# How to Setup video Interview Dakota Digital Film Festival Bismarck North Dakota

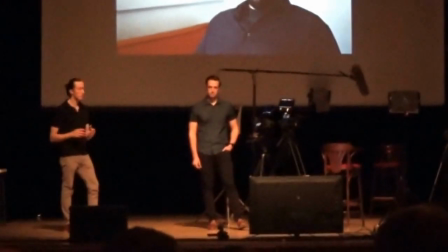And as you can tell, probably in this, this was a very small room. So we were super limited.
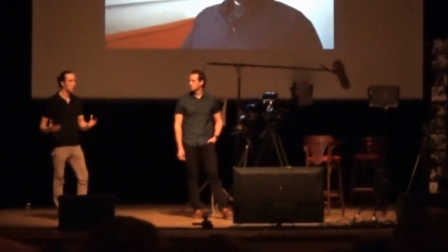But we did it with just one light, and it's a pretty natural-looking interview, I'd say.
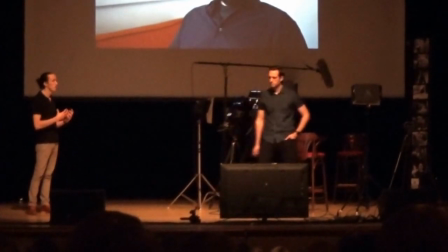It doesn't look necessarily like it was lit, but his face is still exposed properly. You have a nice background, and we chose to not go with a hair light, one for the size of the room.
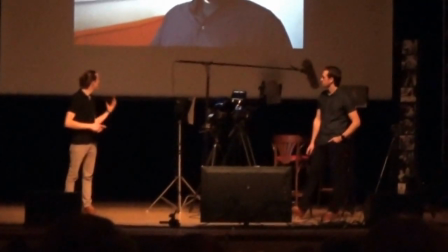And the second reason was he had dark hair. The background was light.
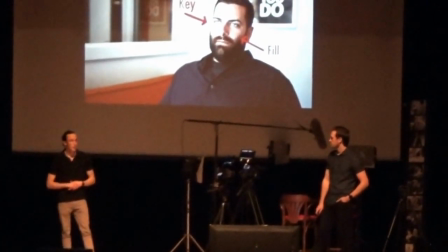There was that separation there, so it wasn't as vital to have that compared to if that would have been a really dark background.
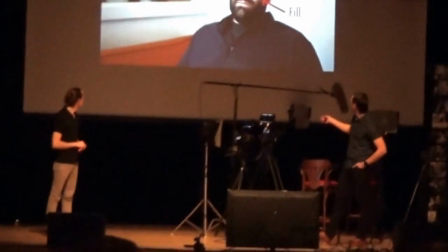So you see, we have the window light coming out of this side, and then for the fill light,
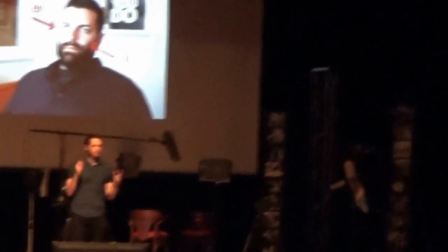we had one light that was bouncing off of the wall so rather than pointing the light directly at him he took and sent the light and put it towards the wall and it created a
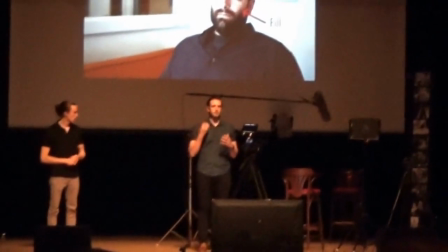lot softer lighter glow on his face that wasn't such a harsh direct light right beside him yeah and that's that's an important
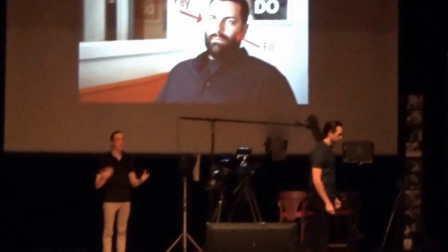thing too with lighting a lot of lights that you guys have whether they're LEDs or just normal lights where you can even use hardware lights which when I first started that
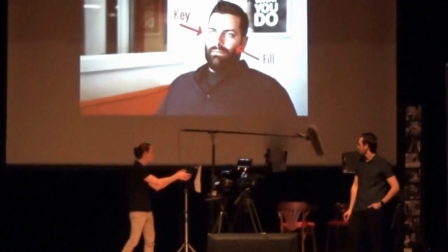was a big one that I used I just used basically whatever you get but a big thing you want to do when you do it is you want to use
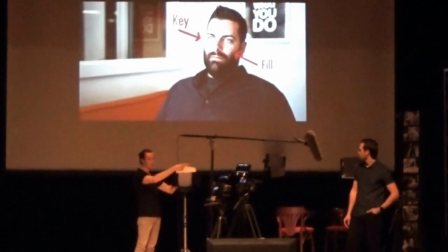diffusion because a lot of them will be really harsh and with this is a pretty simple form that we're using here but it's
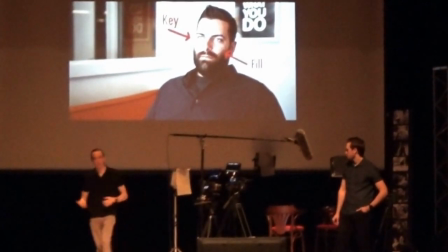just a really simple way to soften the light because if you just hit them straight on with light you're gonna have some really harsh drastic shadows and so by
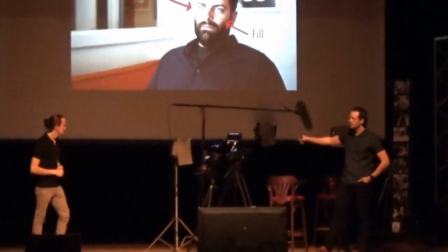diffusing you get a lot softer light that looks a lot more flattering so these lights are daylight temperature who Who knows what like number
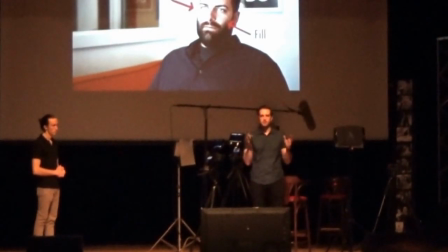K is daylight temperature?
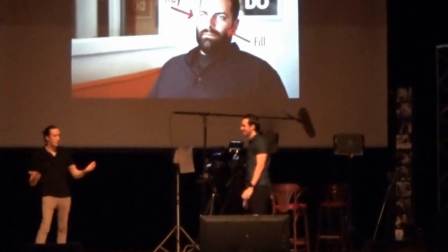Okay, so your color temperature for daylight would be about 5,000. And when you're shooting interviews, that's another essential part to light it.
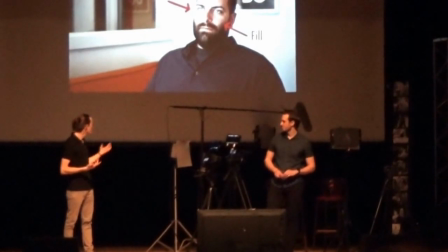When we use daylight as our key light, we make sure that our other two lights that we're using in conjunction with it are daylight balance.
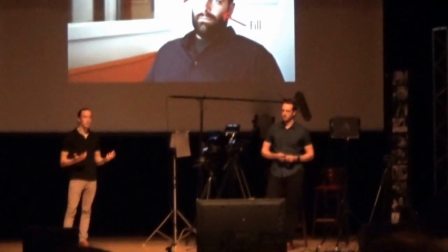The lights you see in here are really warm, there are a lot of them are tungsten. So you don't want to be mixing daylight and tungsten or whatever it would be.
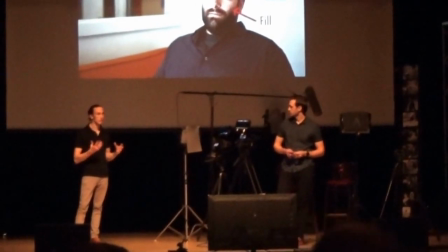Because when you start mixing a lot of lights you start getting weird skin tones and you can just
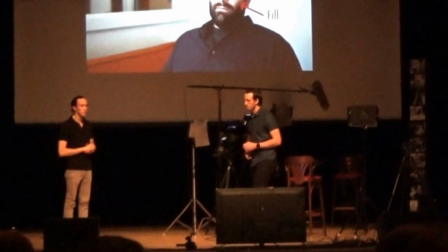Not help with the interview in the way it looks so you want to stick with the same color temperature lights So these are some examples of key and fill lights We're going to show you
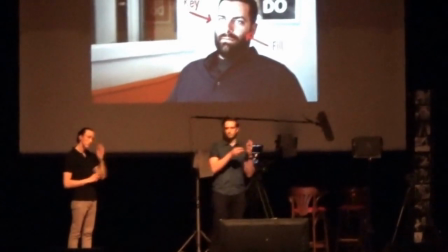some examples of breaking that rule and you can always break rules and that's the great thing about
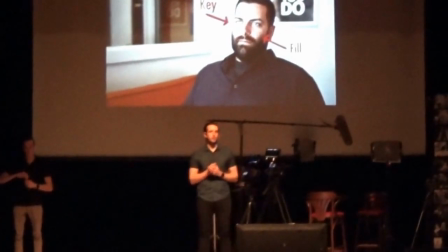Cinematography and doing videos is you can always do something new you can always try something new But when you try something new or you break some rules,
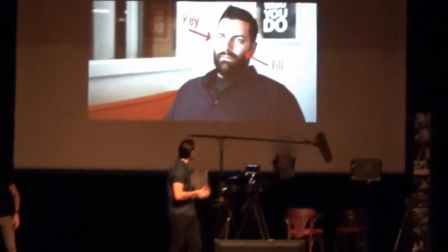make sure you have a reason behind it we have a few examples here this
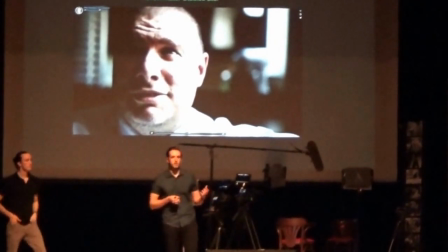is a video staffing by a by breakwater studios
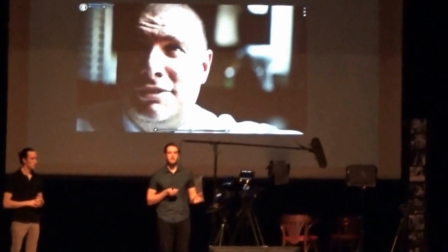and it was just recently picked something that caught her eye so this was the interview that they did it was just a single point lighting and it's really drastic and
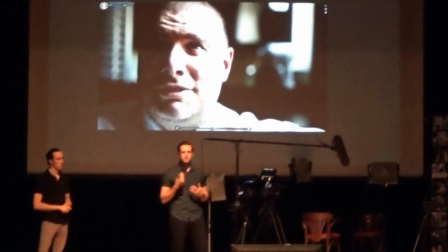really harsh you can see how you can hardly see the whole right side of his face but the reason it worked and the reason it was so close is because it
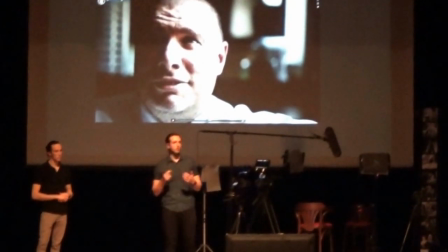was a really intimate really heavy topic he just talked about how his business had failed and shortly thereafter a few months later
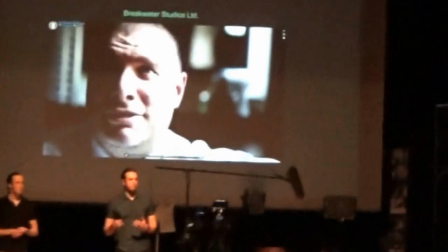his wife was diagnosed with cancer so it's a really emotional topic for him and he was really opening up there's one point in the interview that he
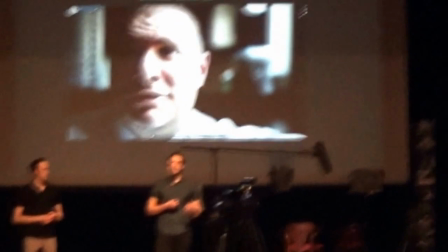almost broke into tears and you can see him and hear it in his voice the emotion that's coming through and so the drastic lighting and the
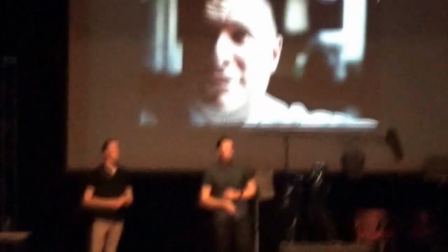close shot really helped portray that story rather than setting something farther away like we have in in this video or something that's really well lit.
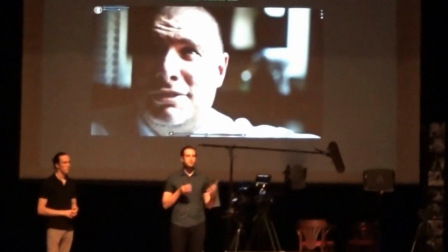So this worked for their story. So make sure you have an interview set up that really works for your story and helps tell your story.
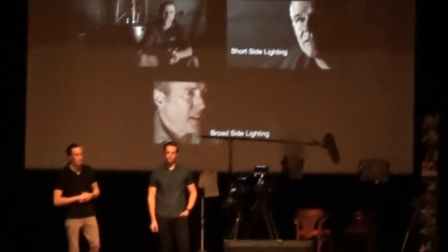This next example, this one caught my eye personally and I've really gravitated towards it because of the way they lit it.
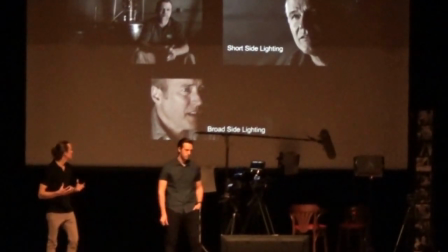I'll give you a little context to what's happening.
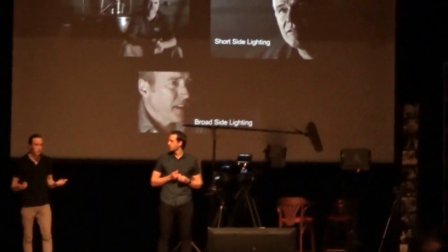This was made by Vettigrevis Films and they're a film production company out of Salt Lake City, Utah.